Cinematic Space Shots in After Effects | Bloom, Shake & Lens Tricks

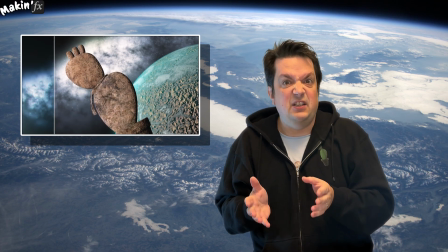16:50 Things like adding vignette and some noise and a Lumetri color preset.
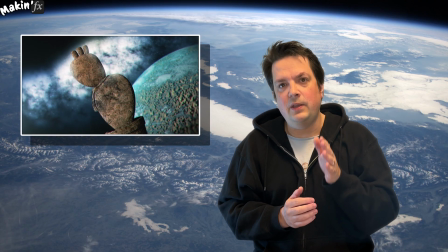16:54 But there's another trick I thought we could add. I've brought the comp into another comp.
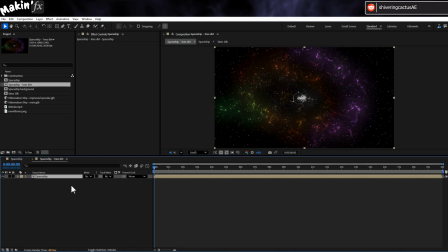17:00 I dragged it onto this button, which makes a new comp the same size and resolution, but also adds the original as a layer. I've done this because I'm going to duplicate it as a layer and rename the duplicate to LumaMatte.
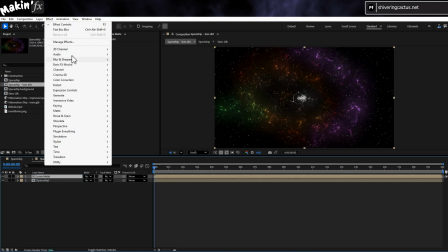17:12 And I'm going to go to Effect, Blur and Sharpen, Fastbox Blur, and set the blur to 100.
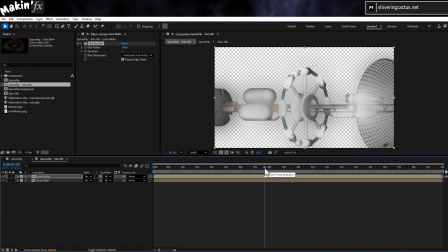17:19 Unlike when I'm using Gaussian blur, this time I want to lose all the core details, in this case the stars, but I do want the bright parts to be a bit brighter.
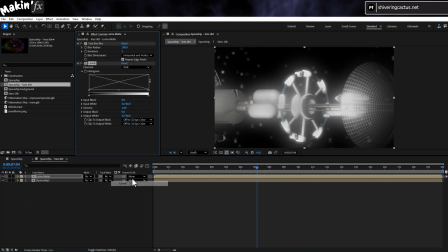17:28 So next I'll add a levels effect from color correction and drag the input white petal down to about halfway.
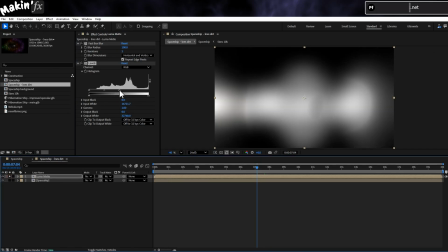17:36 So as you'll have guessed from the layer name, I'm going to use this as a LumaMatte for a lens dirt image.
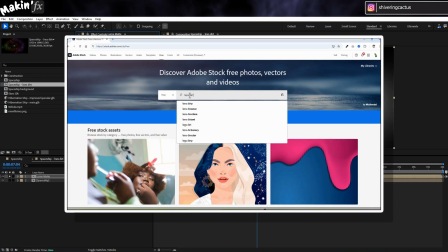17:42 Searching on a royalty-free website like Pexels, or the free section of Adobe Stock, gets me some examples.
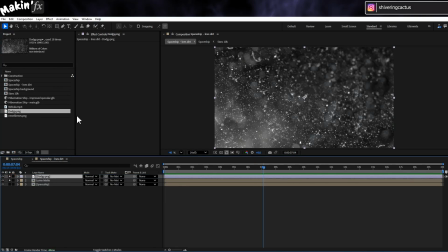17:51 So I'll add this to the comp, and then I'll go to Effect, Blur and Sharpen, Camera Lens Blur, and set the amount to 20, so we get some nice hexagon bokehs.
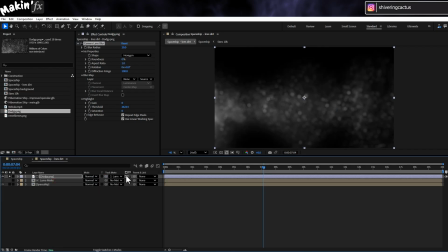18:04 And then set the layer to use our LumaMatte pre-comp as a LumaMatte. So now the brightest parts of our animation will light up the dirt on the lens.
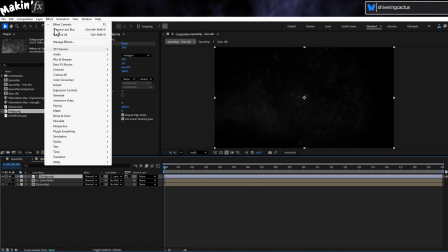18:15 But it's a bit too obvious. So I went back to the blur effects and first I added a radial blur.
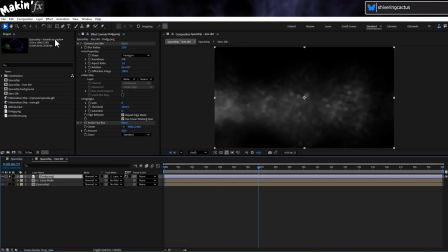18:21 Then a trick I picked up a while back. Let's add an optics compensation effect from Effects Distortion.
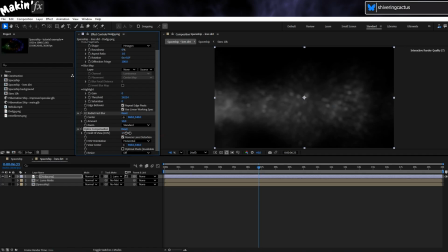18:33 That just sort of stretches the edges. And I've done this so I can add a little fake chromatic aberration.
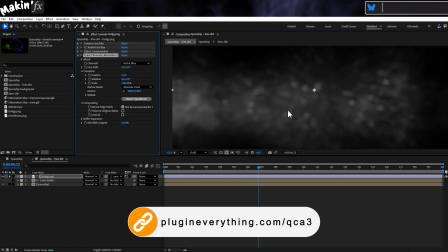18:41 I've used plugin everything's free QCR3 for this.
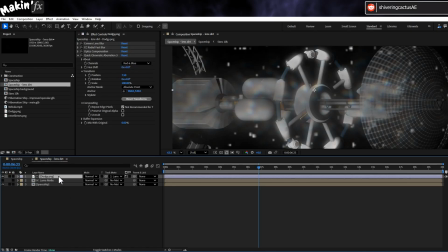18:48 But I'll also duplicate the dirt image and remove the LumaMatte, and I'll delete everything but the camera lens blur.
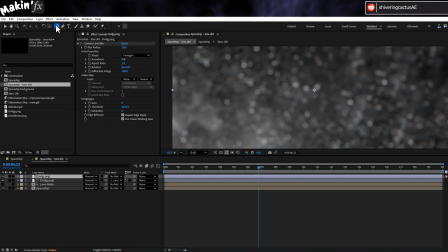18:56 And then I'll add a circular mask to it, and I'll expand the mask properties on the timeline.
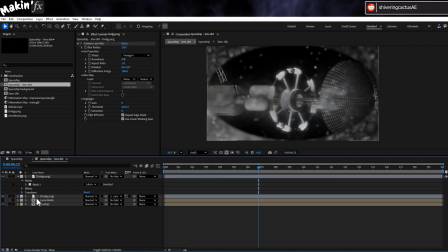19:01 Tapping MM is the quick way to do this.
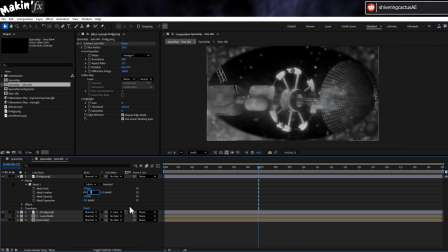19:04 I'll set a mask to subtract and the feather to a massive 400 pixels, and the expansion to half that.
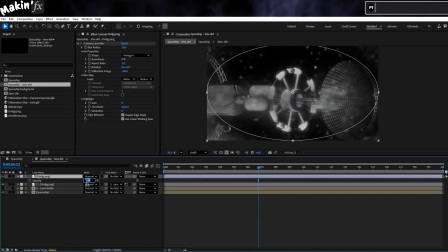19:11 I'll then drop the layer's opacity to 50%, so I create this frosting around the edges look,
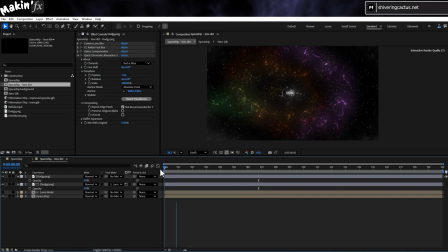19:17 as if the lens cap is not fully blocking all the light. And that's it.
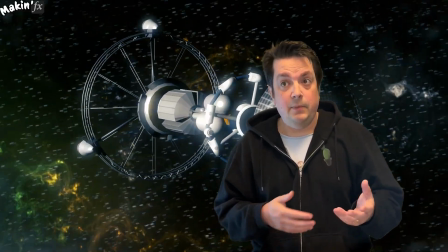19:23 Each stage may seem a little heavy-handed, but I think by the time they're all combined it elevates the shot.
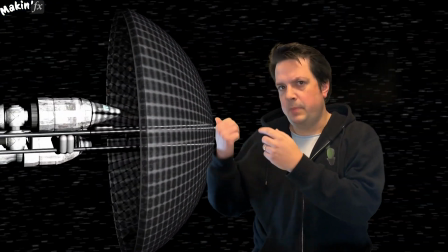19:29 Here's an example with no shake, bloom, colour correction or lens tricks.
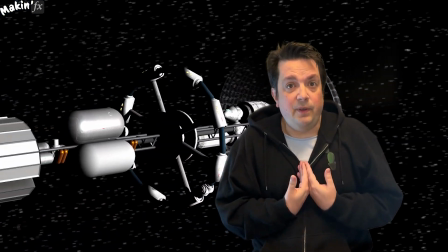19:34 I know which I prefer, but I may be wrong.
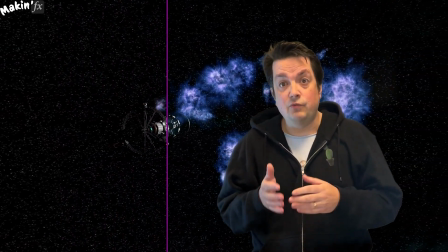19:37 I think the basic example is what you could get directly out of a 3D program before post-production effects.
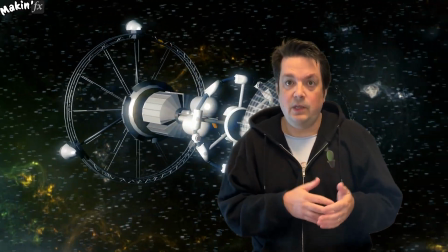19:44 What I've spent the time in this video doing could equally be applied to 3D renders.
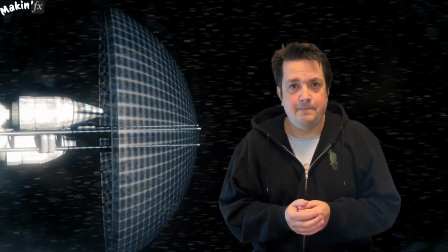19:49 It's just now we can do this directly in AE. On another note, do you like this format?
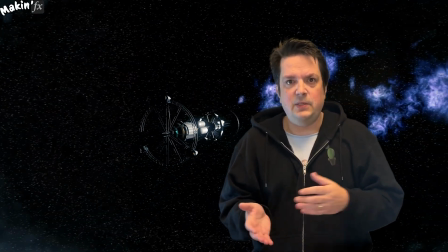19:54 Normally I focus more on specific tricks or ideas, but this one was more about combining lots of little tricks to get the final result.
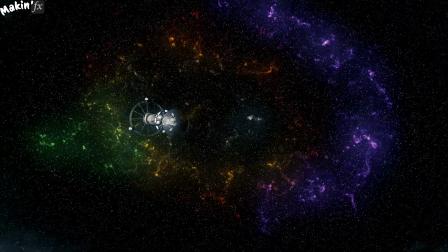20:02 Let me know in the comments, and thanks for watching.